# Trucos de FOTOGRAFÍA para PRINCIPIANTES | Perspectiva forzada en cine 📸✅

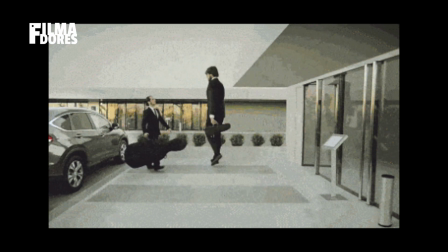[0:00]
La perspectiva forzada es una técnica de composición que juega con la perspectiva de una fotografía
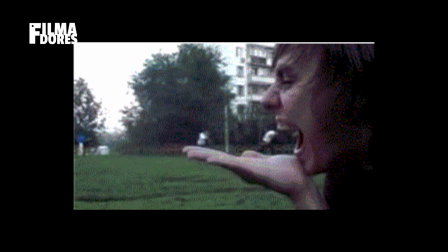[0:04]
o plano cinematográfico para que diferentes planos interactúen como si estuvieran en uno solo. Es una técnica que probablemente ya conoces y ya estás usado. Sin embargo, acá te contamos todo lo que tienes que saber y cómo usarla para que en tus fotografías y cortometrajes vayan al siguiente nivel. Vamos a darle. ¿Qué es la perspectiva forzada? Esta técnica utiliza la pérdida de referencia de distancia y tamaño en una fotografía o plano cinematográfico.
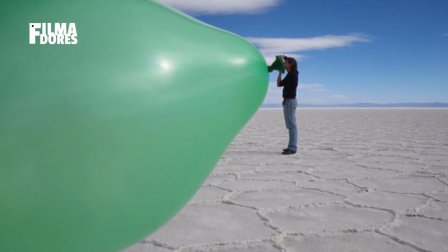[0:31]
Con ella, creamos la ilusión de que los distintos elementos que interactúan en la imagen se relacionen de maneras que parecen imposibles. Es bien importante recordar que esta técnica se hace en cámara. Nunca debes hacerlo usando algún programa de edición, pues hacerlo significaría otro proceso y por ende, una técnica distinta.
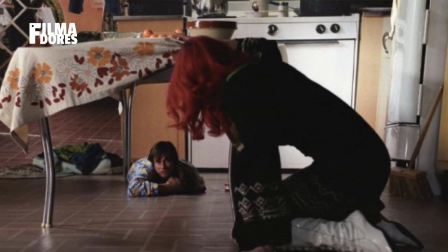[0:47]
Podemos encontrar una infinidad de casos en el cine. Por ejemplo, podemos ver esta técnica en películas como Eterno Resplandor de una Mente sin Recuerdos o El Señor de los Anillos. Pero te dejamos este ejemplo que está más perrón.
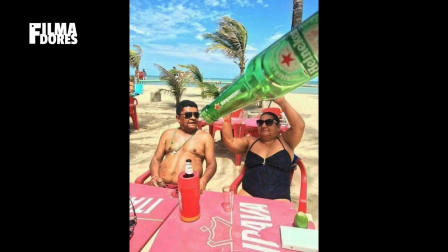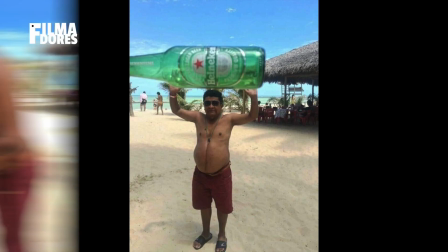Hablando de esta técnica en el séptimo arte, podemos encontrar una diferencia clave entre la fotografía fija y la cinefotografía. Recordemos que en el cine hay movimiento. Por una parte tenemos movimiento dentro de nuestro cuadro, es decir,
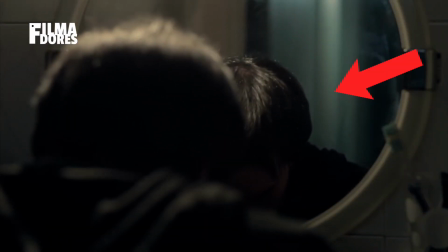[1:20]
los elementos que interactúan en un plano cinematográfico están en constante movimiento a pesar de que la imagen permanezca fija. Si quieres aplicar esta técnica de forma correcta debes considerar esto para que los elementos que están en constante movimiento no rompan la ilusión que están creando.
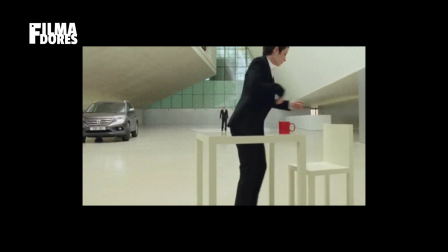[1:34]
Estos elementos no deben interponerse entre él o los objetos que están ayudando a crearla, a menos que busques romper la ilusión por algún efecto dramático o cómico. Todos sabemos que las escuelas de cine son para unos cuantos. Hasta ahora. En Filmadores creemos que cualquiera puede hacer cine.
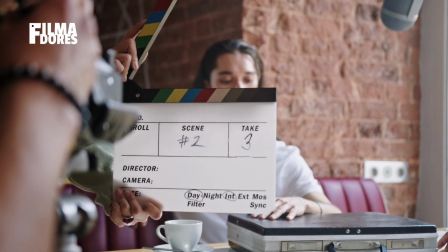[1:49]
No importa ni tu edad, ni tu experiencia o lugar de residencia. Se acabaron los tiempos donde solo unos pocos podían hacerlo. Por eso te invitamos a inscribirte a nuestros cursos de cine en línea donde podrás adquirir las herramientas necesarias para comenzar a preparar y desarrollar tus primeros trabajos como actor,
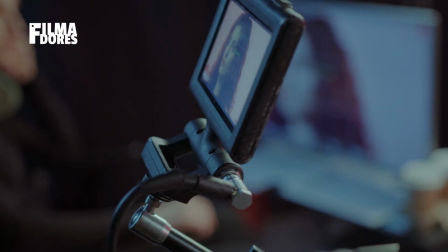[2:03]
como guionista, como director, como productor, cinefotógrafo y mucho más a un costo súper accesible. Pero por si eso fuera poco te dejo en la descripción del video un cupón con el 10% de descuento en tu compra para que ahora sí dejes de soñar con hacer cine y te pongas a hacerlo. Volviendo con la perspectiva forzada. Por otra parte tenemos el movimiento fuera de cuadro, es decir, vamos a hacer que nuestra cámara se mueva.
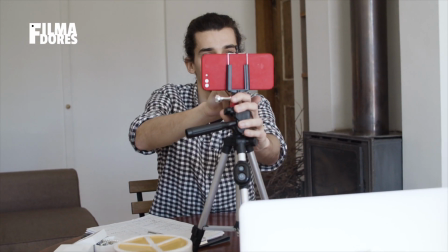[2:26]
Si decidimos mover nuestra cámara sin romper la ilusión que creamos con la perspectiva forzada, tenemos que hacer que los elementos que aparecen dentro del cuadro se muevan y se muevan junto a la cámara.
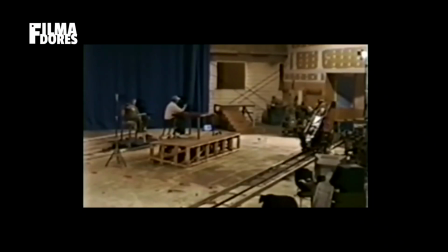[2:37]
Esta fue la técnica que usaron en El Señor de los Anillos y es conocida como Motion Control,
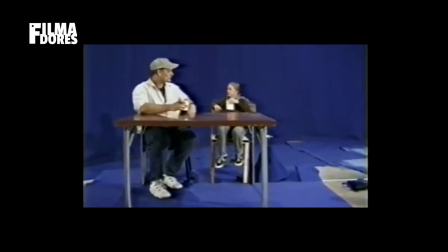[2:41]
la cual mueve al mismo ritmo y con la misma dirección de la cámara uno de los elementos del cuadro y así mantiene la ilusión de la perspectiva forzada.
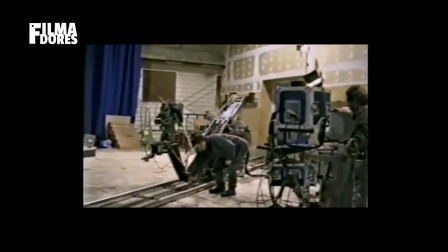[2:48]
Por último, para llevar a cabo el Motion Control con éxito,
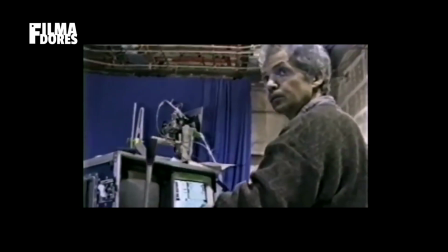[2:51]
debes tomar en cuenta que los actores deben tener referencias visuales claras, ya que su mirada no estará en el rostro de su contraparte como en una escena normal.
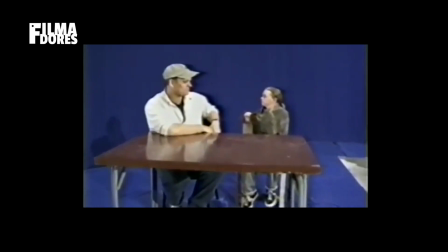[2:58]
Al momento de ejecutarla debes explicar claramente lo que quieres llevar a cabo y dar las referencias visuales precisas para que no parezca que tus actores están moviendo el rostro. Y ya para terminar debes recordar que si haces esta técnica ya sea en foto fija o en cine, debes mantener en foco todos los elementos del plano, para ello es recomendable cerrar el diafragma todo lo que podamos,
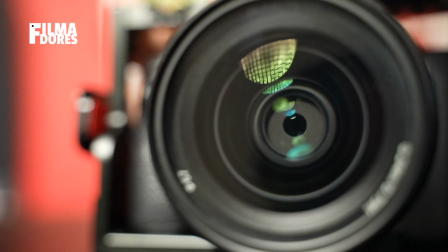[3:18]
así la profundidad de campo será mucho mayor y tendremos todos los planos enfocados. Si abrimos el diafragma el primer plano parecería borroso y el fondo nítido o viceversa. Listo filmadores, ahora ya saben un poco más de esta técnica y cómo aplicarla correctamente en sus próximos proyectos. Nos gustaría saber qué otra técnica les gustaría que comentáramos para que puedan ponerla en práctica. No olvides checar nuestros cursos de cine en lindie y suscribirte a nuestro canal. Soy Alberto y recuerda, tu camino en el cine comienza en filmadores. Hasta la próxima.